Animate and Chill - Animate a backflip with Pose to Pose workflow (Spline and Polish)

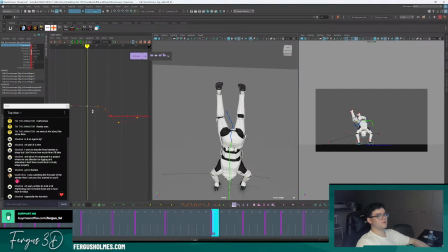(75:02)
So let's bring this one up this way. We'll start. Make it a bit smoother. And I think this pose, we can keep it across longer because the weight's still been taken by,
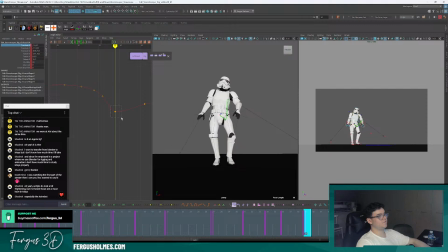(75:14)
I guess, both feet, and I haven't quite initiated the footstep yet. So I think this actually could be about frame 40. And that can be there. Bring it down. It might be too much still, but we'll see.
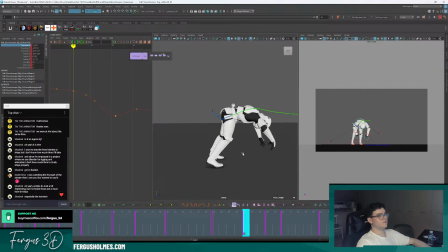(75:37)
Okay. Okay, now the TY. I haven't done much to the TY. Yeah, this is too sharp. Let's bring this down more. Might actually put the base there. Bring this up.
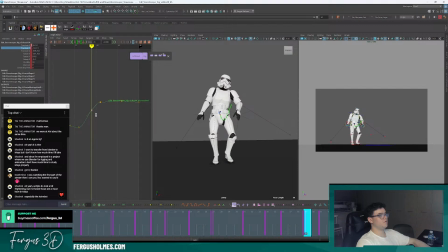(75:53)
it steps down, this is going to be like an up pose. Sorry, no, yeah, an up pose. And then as it lands, it's going to kind of take the weight down. Not that much, they're very, very subtle.
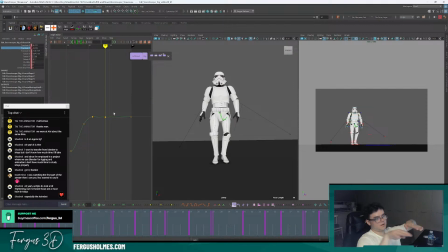(76:06)
Because as a foot comes across like a passing pose in a walk cycle, it's going to obviously go up in space. So the hips going to tense and take the weight, so it's going to go up a little bit.
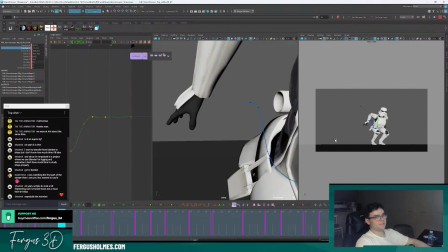(76:22)
Okay, it's a very stylized settle.
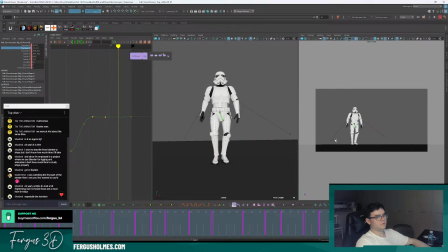Okay. Let's do one more play boss.
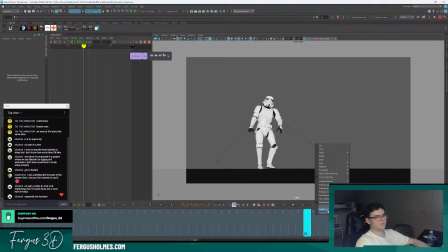(76:39)
I can't quite see it at this frame rate because my PC is too slow. I'm gonna do one more play blast.
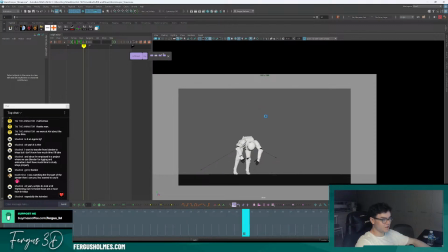(76:50)
And if this is looking okay at this stage, I might move on to the arms.
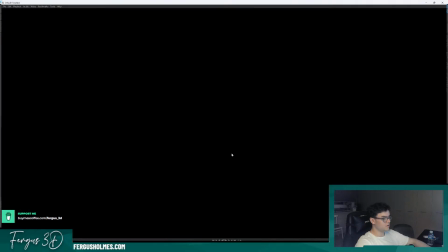(76:55)
And if the arms look okay, I mean, it's not a great animation, but at least it's the workflow.
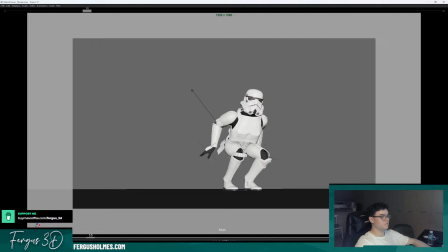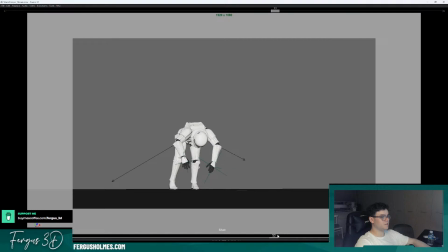(77:08)
I think actually the chest can drag more. I think that will help.
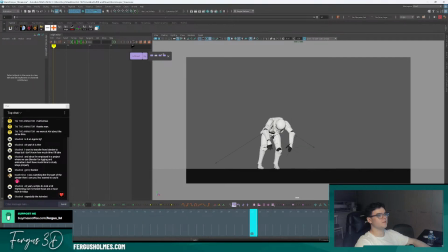(77:15)
I think the hips are better though. So here I think the whole of the upper body can actually drag more.
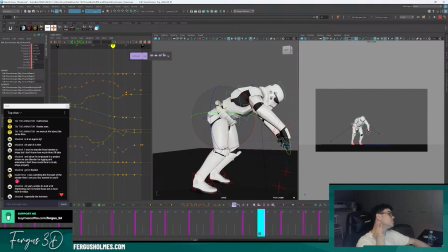(77:24)
So if I go to, is it rotate? Yeah, this one. Move down a bit.
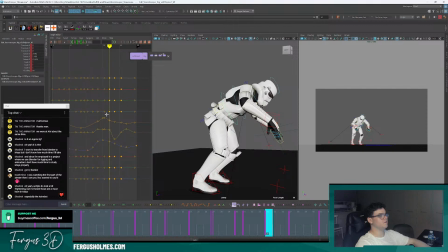(77:38)
So I think this is okay. It's the FK chain. Yeah, I think this is a bit too quick. No, is it? Yeah, that's why.
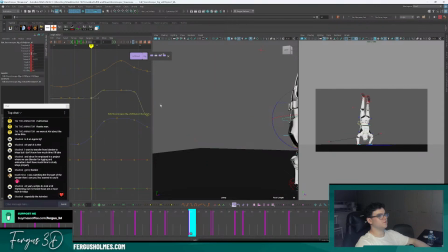(77:48)
Delete this. What's that doing? I think that's doing nothing for me.
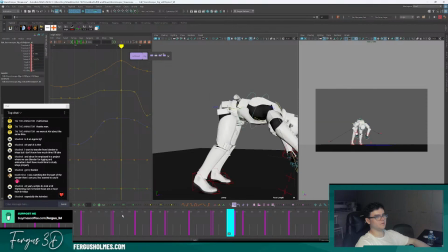(77:55)
I might leave that. I think this one too.
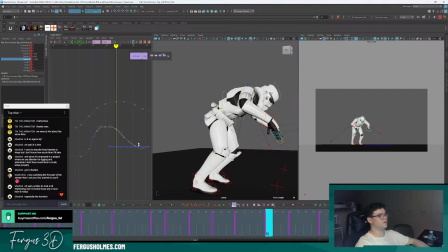(78:09)
Let's take this whole thing. I might scale up slightly. Scaling that whole curve.
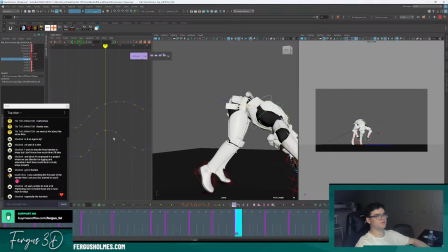(78:20)
Yeah, that's too much. Let's get down again.
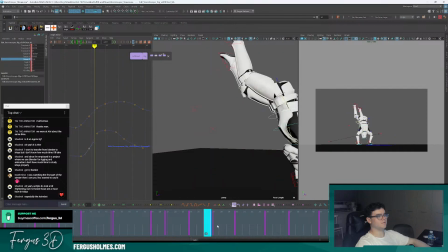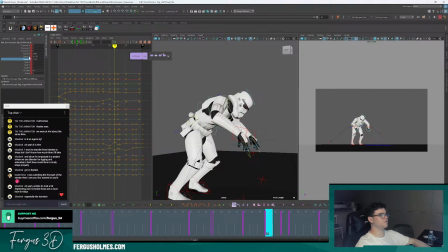(78:35)
Maybe the head can lead. That might be making more sense. Some things just was off with that, like peeling up. I think it's a spacing issue.
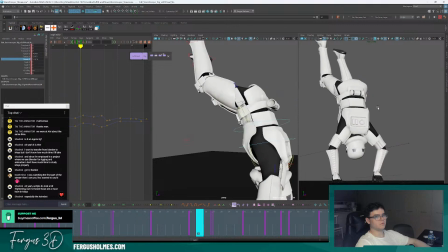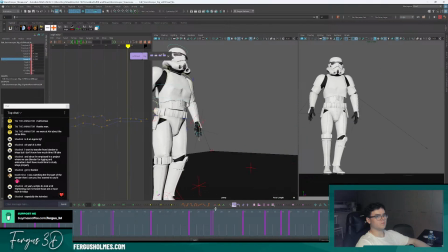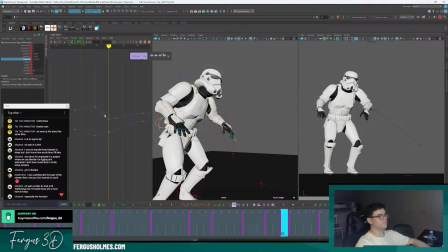(78:54)
What's this doing here?
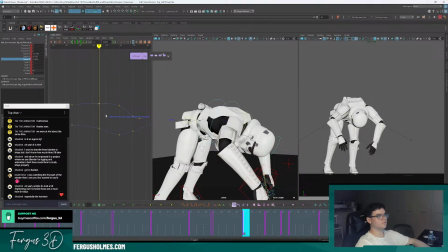(79:00)
What's this doing here as well? Sometimes splining.
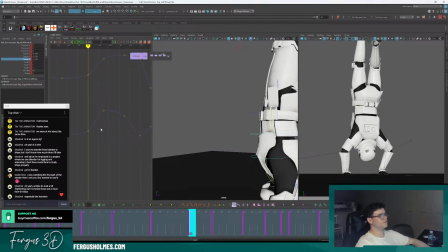(79:05)
I mean, I guess everyone's different. I wonder if you guys prefer splining or blocking. Because some people love the block.